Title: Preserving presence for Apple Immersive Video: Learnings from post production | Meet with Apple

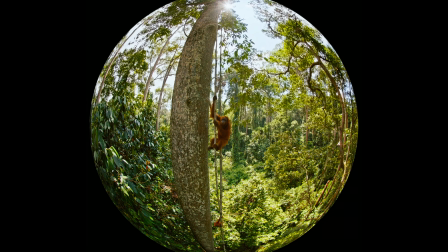4:13 So that means editorially every cut is really like transporting the viewer rather than just cutting to a new shot. People will want to know where they are and why they're there. So when you're taking in these complex environments that we're taking you to, character actions, adding narration on top, you can definitely overload your viewer with information and they will essentially decide what to ignore if you're not careful with your timing and pacing of how you reveal information and take people into new shots, it might be a key story point that they miss. So really, you've got to avoid that information overload and assess that for how the viewer is going to take it in when it's their first time being in these shots. So really, you're creating the illusion of freedom. The audience can look anywhere, but you're directing their attention and making them feel like they've discovered something on their own, but you're really guiding them where to look for maximum effect. So that's creatively, but also we consider the viewer's comfort when we're directing their attention.
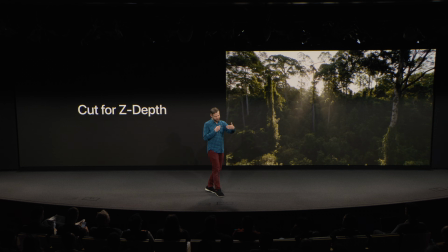5:16 So our editors are thinking about in Z space, like when they're cutting, how far into the shot are you looking in each shot?
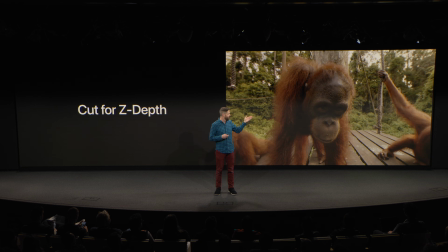5:24 So you might be looking off in the jungle and then all of a sudden there's a orangutan right in your face.
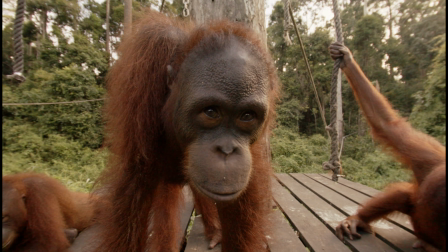5:30 A hard cut between those two shots can be disorienting at best, and at worst you'll go cross-eyed.
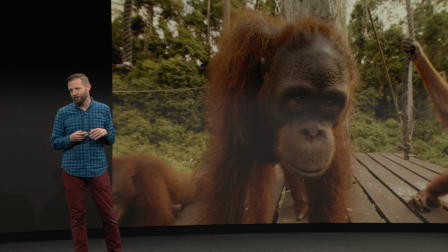5:36 So lots of ways to contend with this issue, but ultimately one of the simple ones we use is a dip to black.
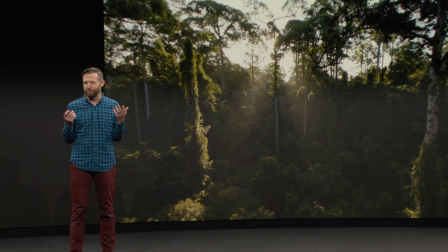5:42 Commonly used in video, but usually means something specific, but in immersive it can be more like a blink, where you close your eyes and you're opening them again.
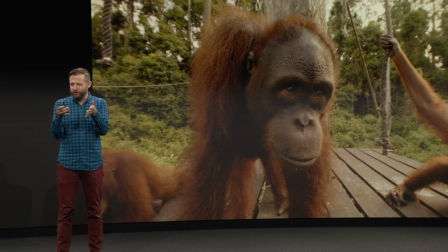5:50 It resets people's depth cues. It also leads people back towards the center if you, you know, had them looking off to the side and you need them looking in the center. It can be useful for that. So a lot of these techniques we've learned over the years are really to take film techniques that we know and
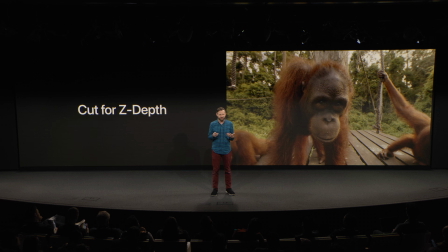6:05 realize that they apply differently in this format and really think through what the audience's experience is going to be when they feel present.
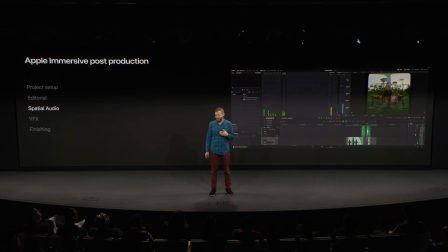6:12 So another huge aspect that you heard a bit from Alex Weiss earlier on our team is that's building a convincing sense of presence is the approach to spatial audio. So in life everything around us is making sounds all the time whether it's important or not and in
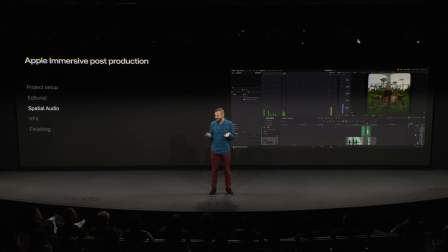6:28 reality our brain does the job of emphasizing or raising the level of what's important to us and ignoring the things that are less important, but it's all making sounds. In immersive, that's our mixer's job. So our sound team works very hard to ensure that everything you expect to hear in a complex scene like this is audible. It has to be heard. Even if it's not the focus. It sounds obvious, but you'd be shocked how different this feels when compared to film or television and how much you can get away with not making a sound in a film like those, and in immersive, it really improves your sense of presence in that moment when you get it right and everything you expect to hear, you hear. So in a scene like this, the elephant splashing around in the mud, ambisonic capture will get you most of the way there. But as Alex mentioned, it often needs augmenting with Foley and sound design. If any visual draws your eye, your audience will expect to hear it the way they expect to hear it, not necessarily the way it sounded. So just like if you were there, you want to assess what the audience's experience should be. Another big difference sound-wise is the B-roll, a cutaway.
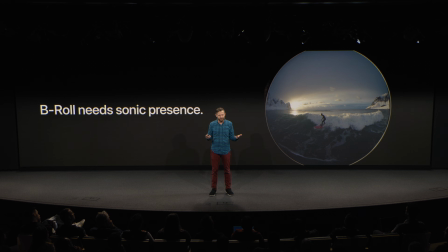7:35 Someone's talking about surfing and what it was like to be out there. In traditional, you wouldn't necessarily hear that B-roll because someone's talking over it. But now, it's a place you brought your viewer to. They're present in that scene. If they don't hear what's happening, even in that cutaway, they're going to feel that that feels odd.
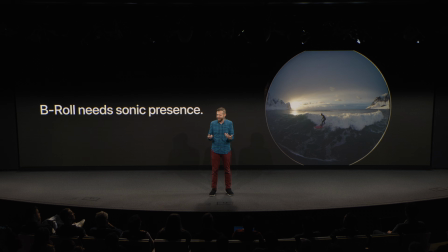7:52 It almost feels like somebody covered your ears when you're in this shot and you can't hear what's happening. So the absence of that sound can be really distracting and take people out of it. Also, in a shot like this, the accuracy of where you track your objects to really matters.
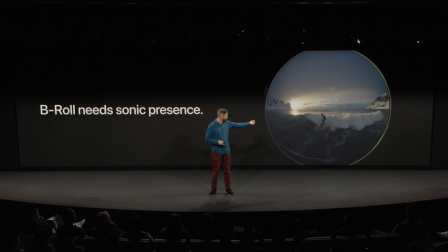8:07 A mismatch of a speaker's voice to their mouth or the crashing waves and the movement of the character moving across the frame, if that mismatch happens, it can really throw people off. Even folks that aren't technical will just know something's not right. So it takes away from that sense of presence and reality. Visual effects is another area where special attention must be paid to build on our audience's sense of reality. Really, an immersive anything's possible with time and budget, but you're either trying to remove things that were there, cleaning up issues from production, or adding things that weren't actually there, like title graphics or CG elements. In the latter case, it's really important to consider that even things that aren't real need to adhere to the sense of presence created by the immersive format. So what do I mean by that? So if you have a title graphic, it still exists in this 3D space. There's no such thing really as an overlay because everything occupies a place in the world.
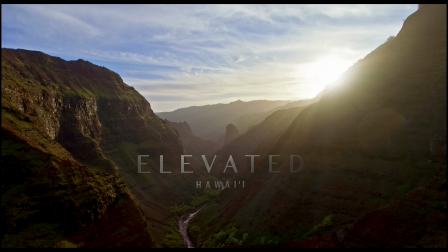9:04 So when you shoot a shot like this, you actually have to place the titles in an open spot in the canyon. You can't overlay it in the middle of the rock because people will go cross-eyed or just feel that that doesn't look right.
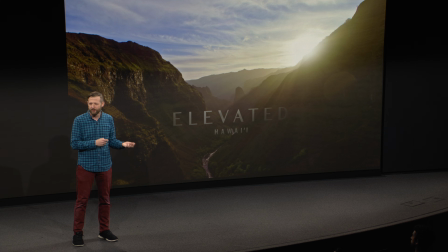9:15 So you need to plan for it in production or find an open spot for it in post. Also, you know, and it's something like a title graphic, tricks that are used in design that would work on a flat screen like 2D bevels or drop shadows
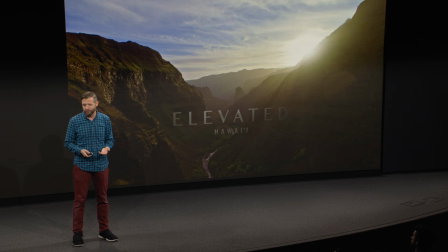9:29 or texture that would normally create fake depth will be really noticeable once you're in a real 3D space because you ultimately will see that it's a flat texture that's made to look like it has depth. And so you really need to design thinking for either creating the real depth of that object, which you can do,
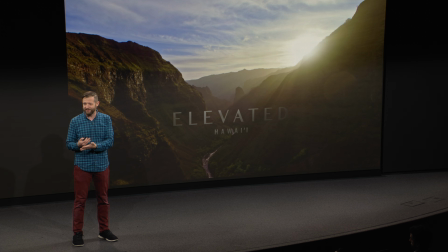9:45 or avoiding a trick like that altogether and letting it be flat, because people will see that it is flat. Additionally, the light of a scene really matters for this. You can decide, is the title going to take on the light of an environment and feel like it's really there?
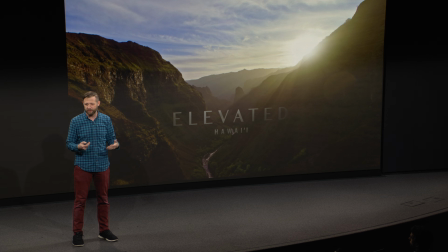9:59 That's an option. Or you can ignore that and you can just make it feel like an overlay, which can work as well, but both need to be planned for in the visual effects process.
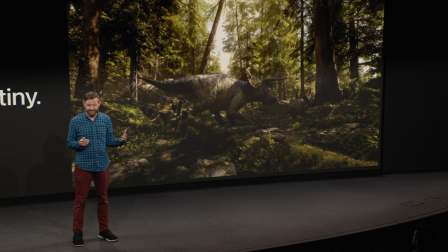10:08 Also, with full-scale 3D CG, like our Prehistoric Planet Immersive series,
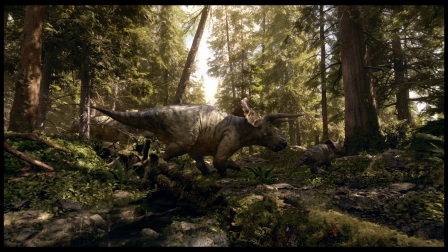10:13 the level of scrutiny for realism is higher than ever because the user feels like they're really there. So the light, the movement of the characters and the environments around, the physics of objects and your camera movements all need to feel real to maintain that sense of presence. So anything that would seem odd if you were really standing there will stand out to the viewer, even to folks that aren't technical. That viewer scrutiny will carry over into the finishing process. So online color and finishing final finishing touches really make sure the last mile to a seamless sense of presence for your viewer isn't distracted by image noise compression artifacts or other technical imperfections we wouldn't expect to see if we were where the camera was as i mentioned earlier any production can have issues somewhere along the way and the finishing process is our last chance to kind of address or anything that's still distracting from that sense of presence so even well shot images in this format need a denoise pass this is really important because the noise is number one different in each eye so it causes issues with the set viewer sense of depth but also really helps for compression quality down the line when you're optimizing for that what the viewer is really going to see when it's released additionally
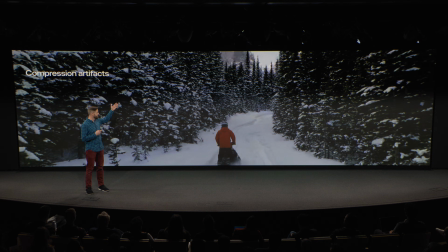11:27 the compression artifacts that you can see here that's the result of either not diesel it denoising enough or not paying special attention to other elements that can make the scene more complex to compress. And you need to address those, because those compression artifacts, you've never seen anything like that in real life.
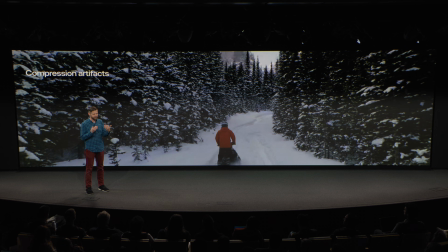11:45 It's going to really stand out to you. Also, because they can be different in both eyes, that can cause discomfort and distraction. So you really need to assess that effect in Vision Pro. When moving on to creative color, one of the principles that we use is that idealized reality is a really good starting point for us. Not just what it was like really being there, but actually what's the best version of what it could have been.
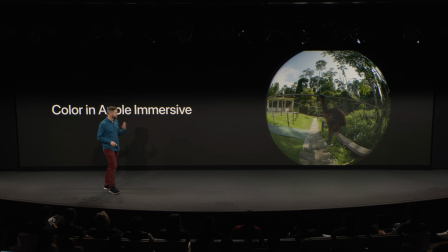12:09 And that's what you can bring to people in this format. So you start with a realistic image, as it was on the day you shot it. And of course, you want to improve that experience for people. Now, you can still do stylized looks. There's lots you can do in the color room, just like you could in a traditional film.
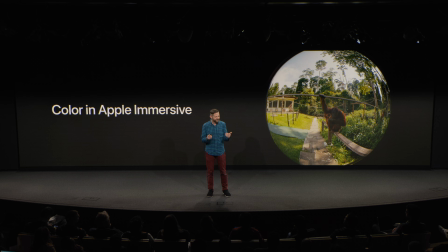12:27 But really, there's a power to pushing things right to the limit of where they maintain that sense of authenticity.